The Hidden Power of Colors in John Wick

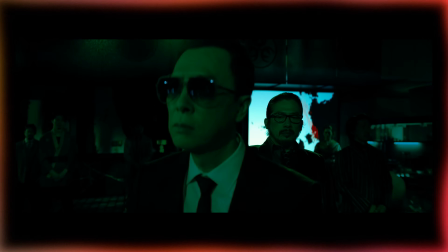In John Wick, monochromatic scenes are used to represent a group or an institution.
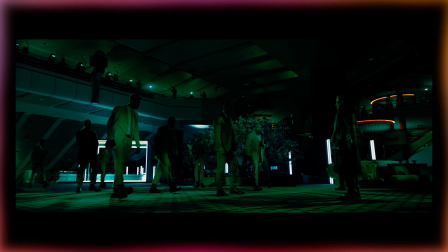For example, during the Battle of the Continental, the entire environment glows green.
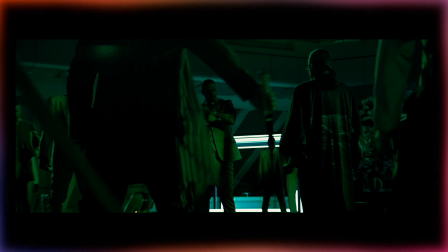The walls, the floors, the reflections, all shades are of the same hue.
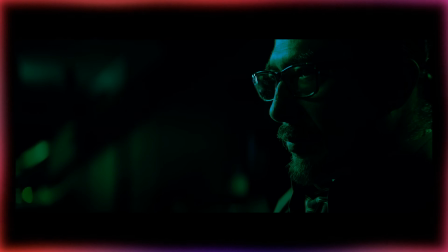It's not just stylish, it's symbolic. The green tint marks the territory of the Continental first,
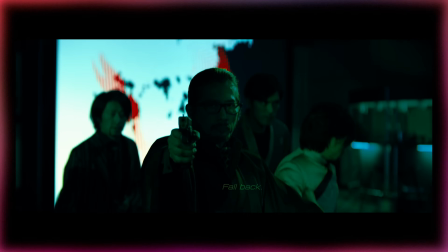but also represents the two parts that are fighting against each other, which are both middlemen.
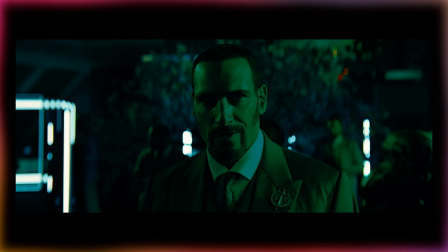That's what monochromatic harmony does feel, it binds everything together.
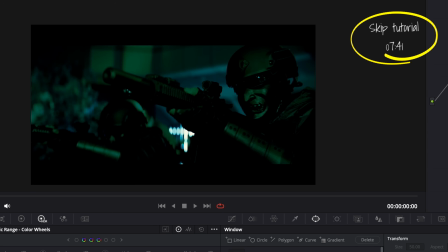You can see that, for example, in the Battle of the Continental, we are in a monochromatic color group.
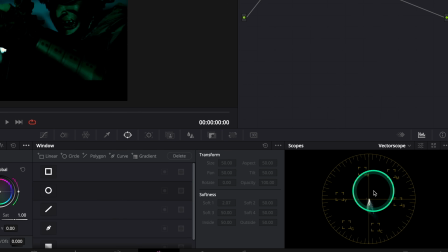This is represented in your vector scope scope of one line. Over here, like, we are a bit more than a line because we have some green and some cyan that you can see over here,
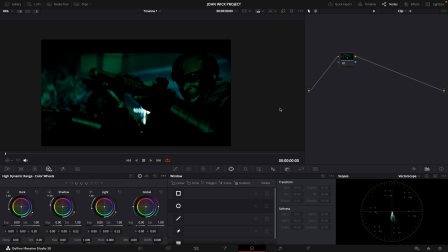but technically we are more towards a monochromatic group, and we're gonna see how to manage a monochromatic group.
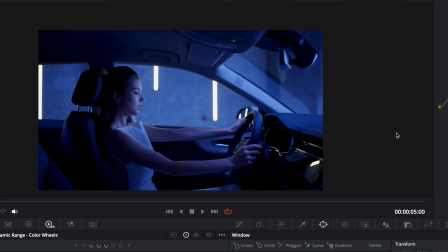So for example, a monochromatic group will be initiated by the cinematography.
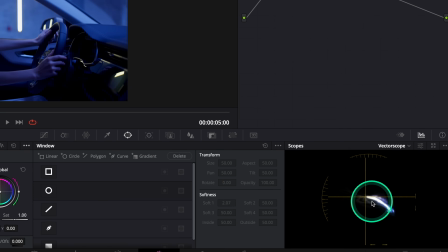We're gonna have, for example, out of the image straight away a line to go towards one single hue.
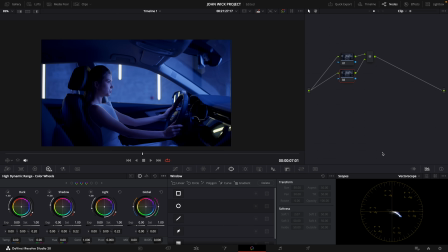Always in monochromatic group, it boils down to the density, so you can create some depth thanks to the density, and also you can affect the tint of your monochromatic group to create a bit more separation or to make it a tiny bit more stylish.
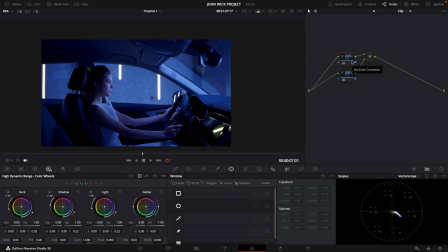So first I'm going to start with my first node. I would go more towards a cyan green.
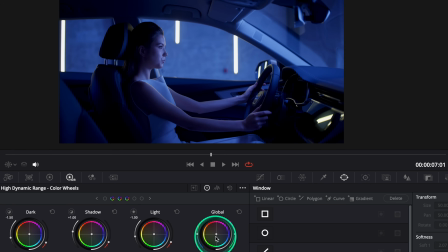We are going to our global wheel in our HDR, and we are going to something that is a bit more towards cyan, and you can see that everything goes towards one hue.
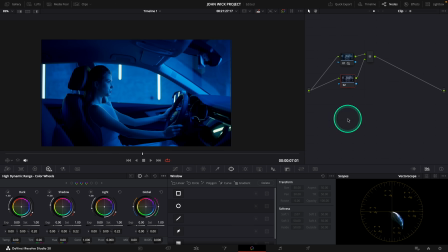What I'm going to do is that I'm going to affect the density of the image. There is two ways to affect the density. You can do it first with color slice, and I'm going to show you the second method right after. So color slice, you're going to affect the density of each vector of color.
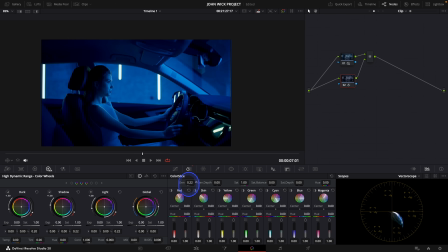So you have a global density if you want to regulate the global density, but what we are interested in is the density of our cyan and the density of our blue. Let's go to our cyan and see what is happening. So when I go up with my density, I will have a denser color over here,
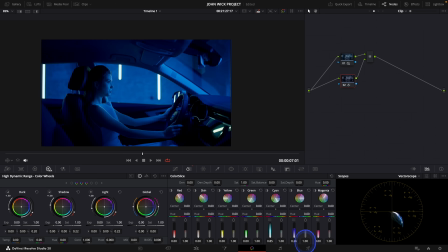and when I go up with my blue, I'm gonna have a denser color overall.
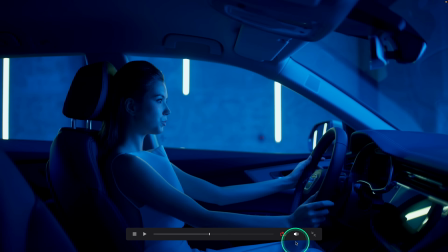And so I think something like this is fine. It creates already some delimitation, which I really like.
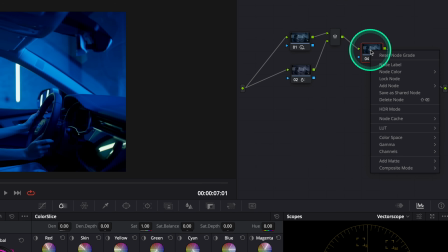Let's see the second method for density. What we're gonna do is that we're gonna create a node outside of our parallel node.
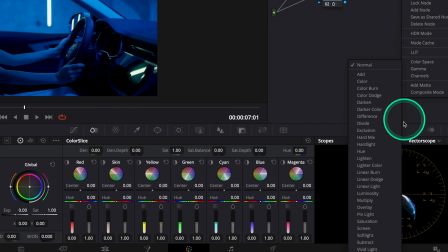We're gonna right click, go to composite mode, and go to luminosity.
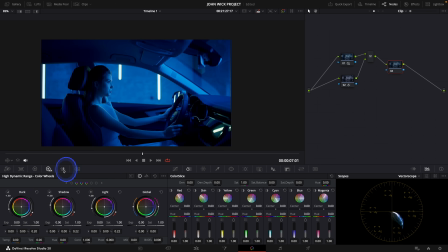After this, we are going to our RGB mixer, and we're gonna affect our red output. You can see that if I move it, we're gonna have some luminosity coming in or luminosity toning down on just one part of the image.
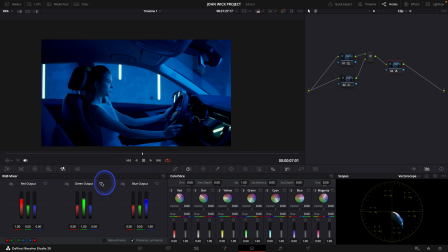The green output, so same but on another part of the image, and a blue output, same but on another part of the image. And so what I'm going to do is that I'm going to raise a bit more my red to have a bit more light on her face.
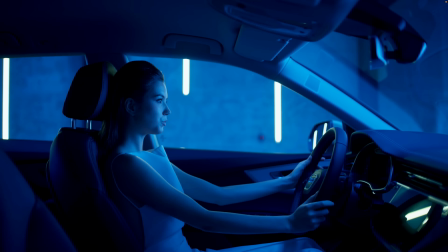So this is before, this is after, and we are having a bit more delimitation in our frame. So we went from this shot to this grade.
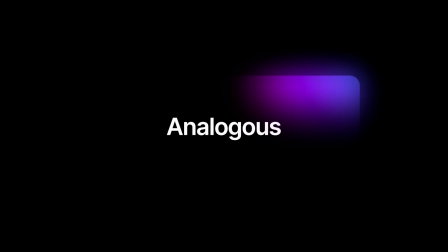3. Analogous, the influence of power. The analogous harmony uses colors that sit next to each other on the wheel, like red and orange or blue and cyan. It's softer and more fluid. Instead of representing, for example, a conflict, it will show influence.
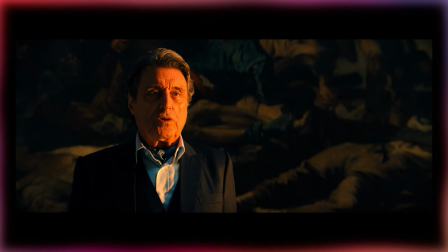In John Wick, analogous color groups appear when one power starts to influence another, when the lines between systems blur.
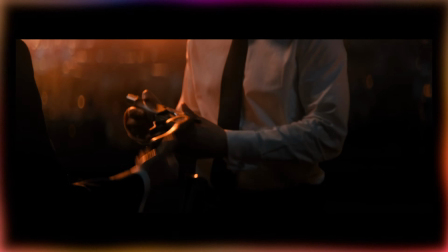Take the final duel at sunrise. The entire scene is bathed in warm orange tones, the color of the high table.